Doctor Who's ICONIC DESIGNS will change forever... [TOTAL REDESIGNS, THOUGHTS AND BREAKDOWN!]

Like, I don't know what, I've had this idea for so long in my head of like a stained glass window with a Cyberman on, and then a sort of plot about Cybermen using religion, and because they understand human emotion, they don't have emotions themselves, but they understand how to control. Like starting up a little cult of like, you can ascend with us if you become like us, we're the true religion.
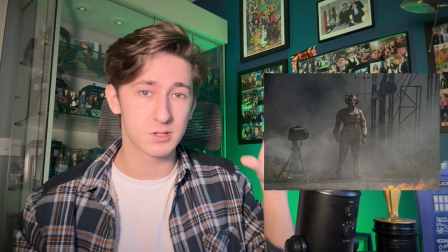Having Cybermen in that context, once again, rather than loads of them,
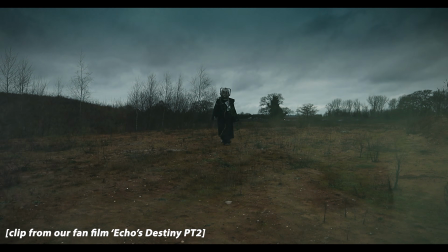having a couple of rustic, broken down Cybermen, I think that would be really cool.
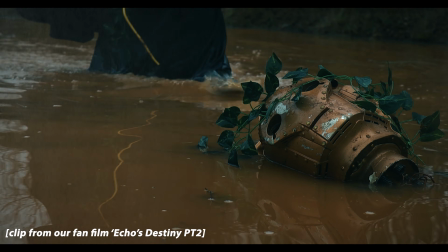Take it in that direction, especially if you're doing this era of gods, god Daleks, Cybermen manipulating people using their religion.
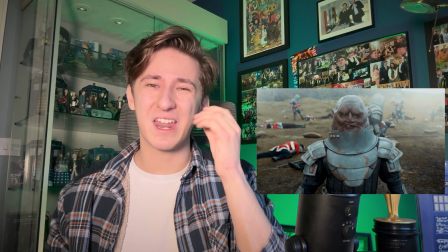Bringing us to another villain, I think Flux nailed the Sontaran aesthetic.
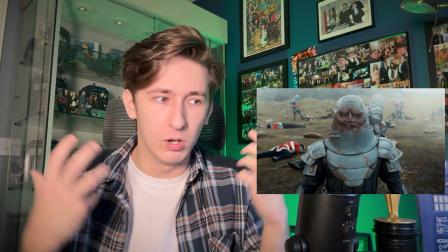Make them muddy, make them look like they've been in a battle, look like they've been in a war.
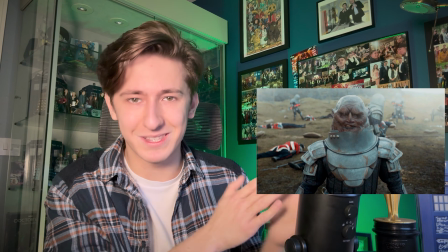The original Russell era Sontarans, they're cool, they're neat, but putting them in muddy fields in the Crimea,
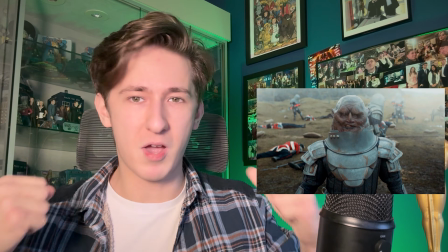caked in mud with their armour, bit rusty, brute force, perfect design for the Sontarans.
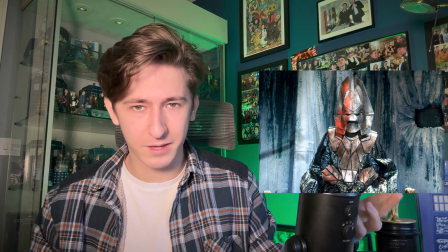I think as well, like, it's because he's my favourite villain, but bring back Omega and make him steampunky, make him a man again.
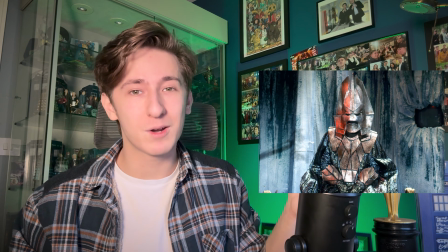He's not a giant skeleton, please. Or a man with a skeleton face, because, I mean, he's got no body.
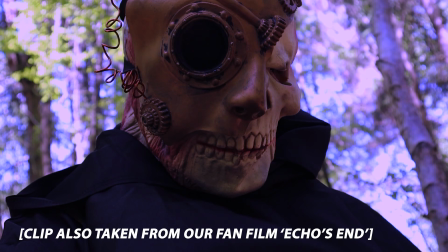He could be trying to reform his body with a sort of skeleton face, bit steampunky vibes.
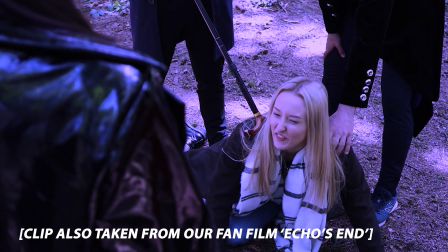That is the direction you should take villains like Omega. Time Lords as well. I think it's time.
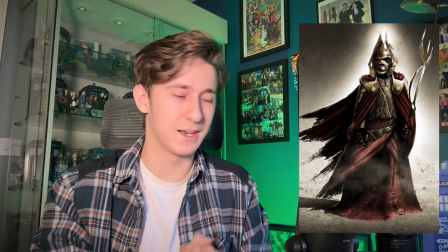Come on, guys. We've done enough Gallifrey. Gallifrey's been destroyed so many times.
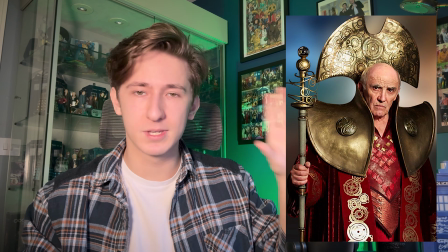New Gallifrey. A new civilization of Time Lords who've escaped and maybe gone back to a planet that hasn't been seen for years,
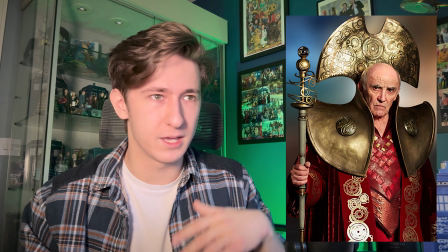or it's one of the original planets of Gallifrey, a twin planet or a backup planet, and it is all cool cathedrals, because this is achievable on a BBC budget. Go to like Gloucester Cathedral, whack up some Time Lord statues, cover up some of the Christian imagery and replace it with Gallifreyan symbols, and you've got new Gallifrey.
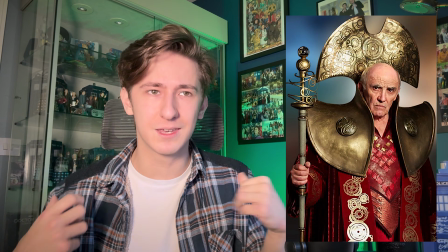Time Lord collars are really cool, but make them smaller, more sleek. Have Time Lords walking around in those robes, in those sort of things.
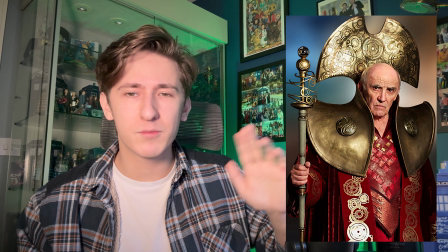Take it in an almost like a little bit of a Roman-like direction.
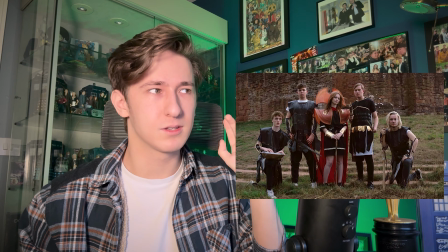Like base Time Lords off like sci-fi, futuristic, steampunk Romans.
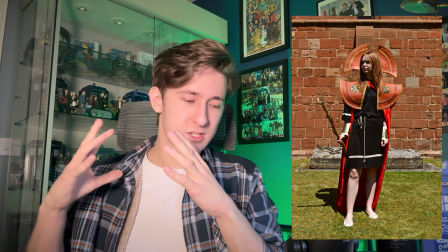That's a vibe I think you should take here. And as well, I've been saying it for the longest time, bring in non-human looking Time Lords.
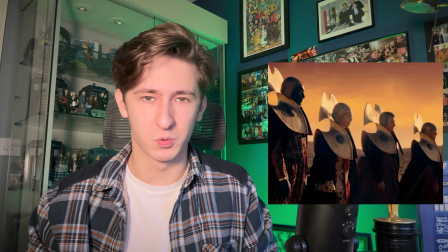Like, you can tell 101 stories about that. Aesthetically, it works.
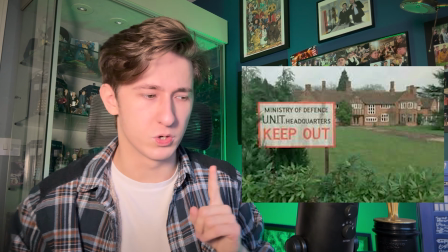The aesthetics of UNIT are an interesting one as well, because in the classic era,
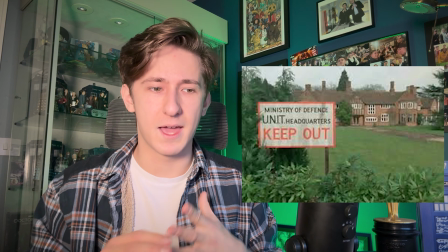it's always sort of country houses, and they are a secret organisation.
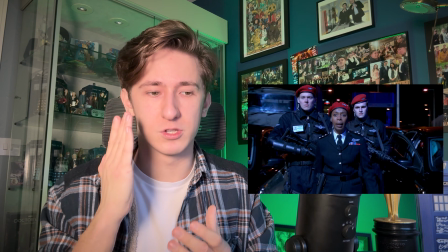And then you look at, like, the early Russell era, they're just military. Like, the aesthetic is just military.
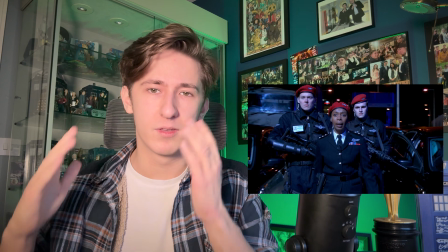And now they're the Avengers.
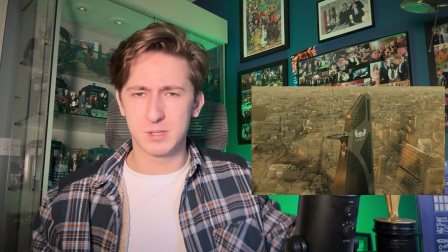Like, they have an Avengers tower, they have this big, pristine, cool set, and I don't know,
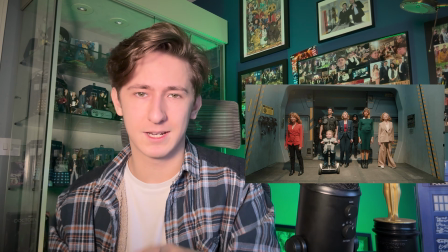I think maybe take a nice middle ground, kind of like Chibnall did, actually, with his UNIT skyscraper and Power of the Doctor.
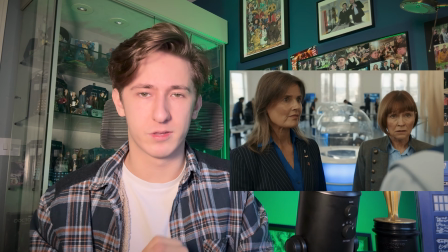But I think the Stark Tower thing is a little bit too...
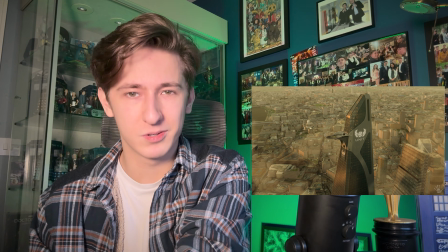That's too Marvel. Leave them to do that vibe. Let Doctor Who do something else.
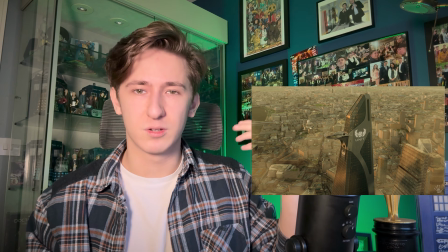I don't think UNIT should feel that funded. I think they should be a little bit on the back foot.
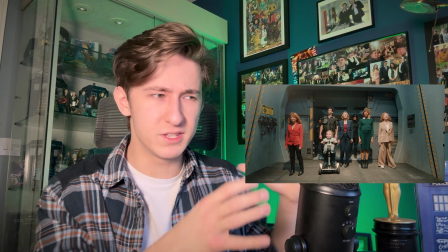Like, the scientists should be genius minds putting together these crazy contraptions rather than, like, just pristine looking offices.
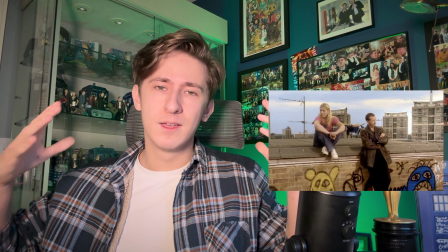But I don't know, that's up to you. Let me know in the comments what you think on that. And then finally, the look, vibe and aesthetic of the places they shoot.
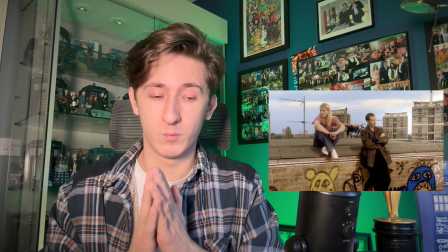One of the things that makes Series 1 with Eccleston so fantastic,
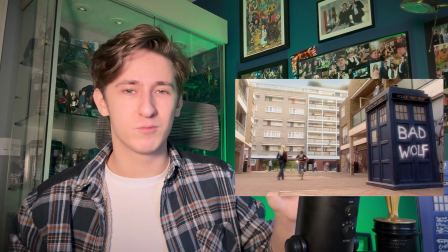if you'll pardon the word fantastic, is every time they return to Earth, it feels like a real place.
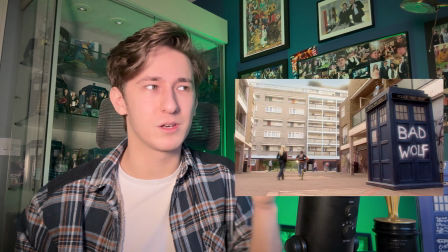Like, they go to the Powell estate, and that feels like somewhere that you'd walk past on your way to school, for example.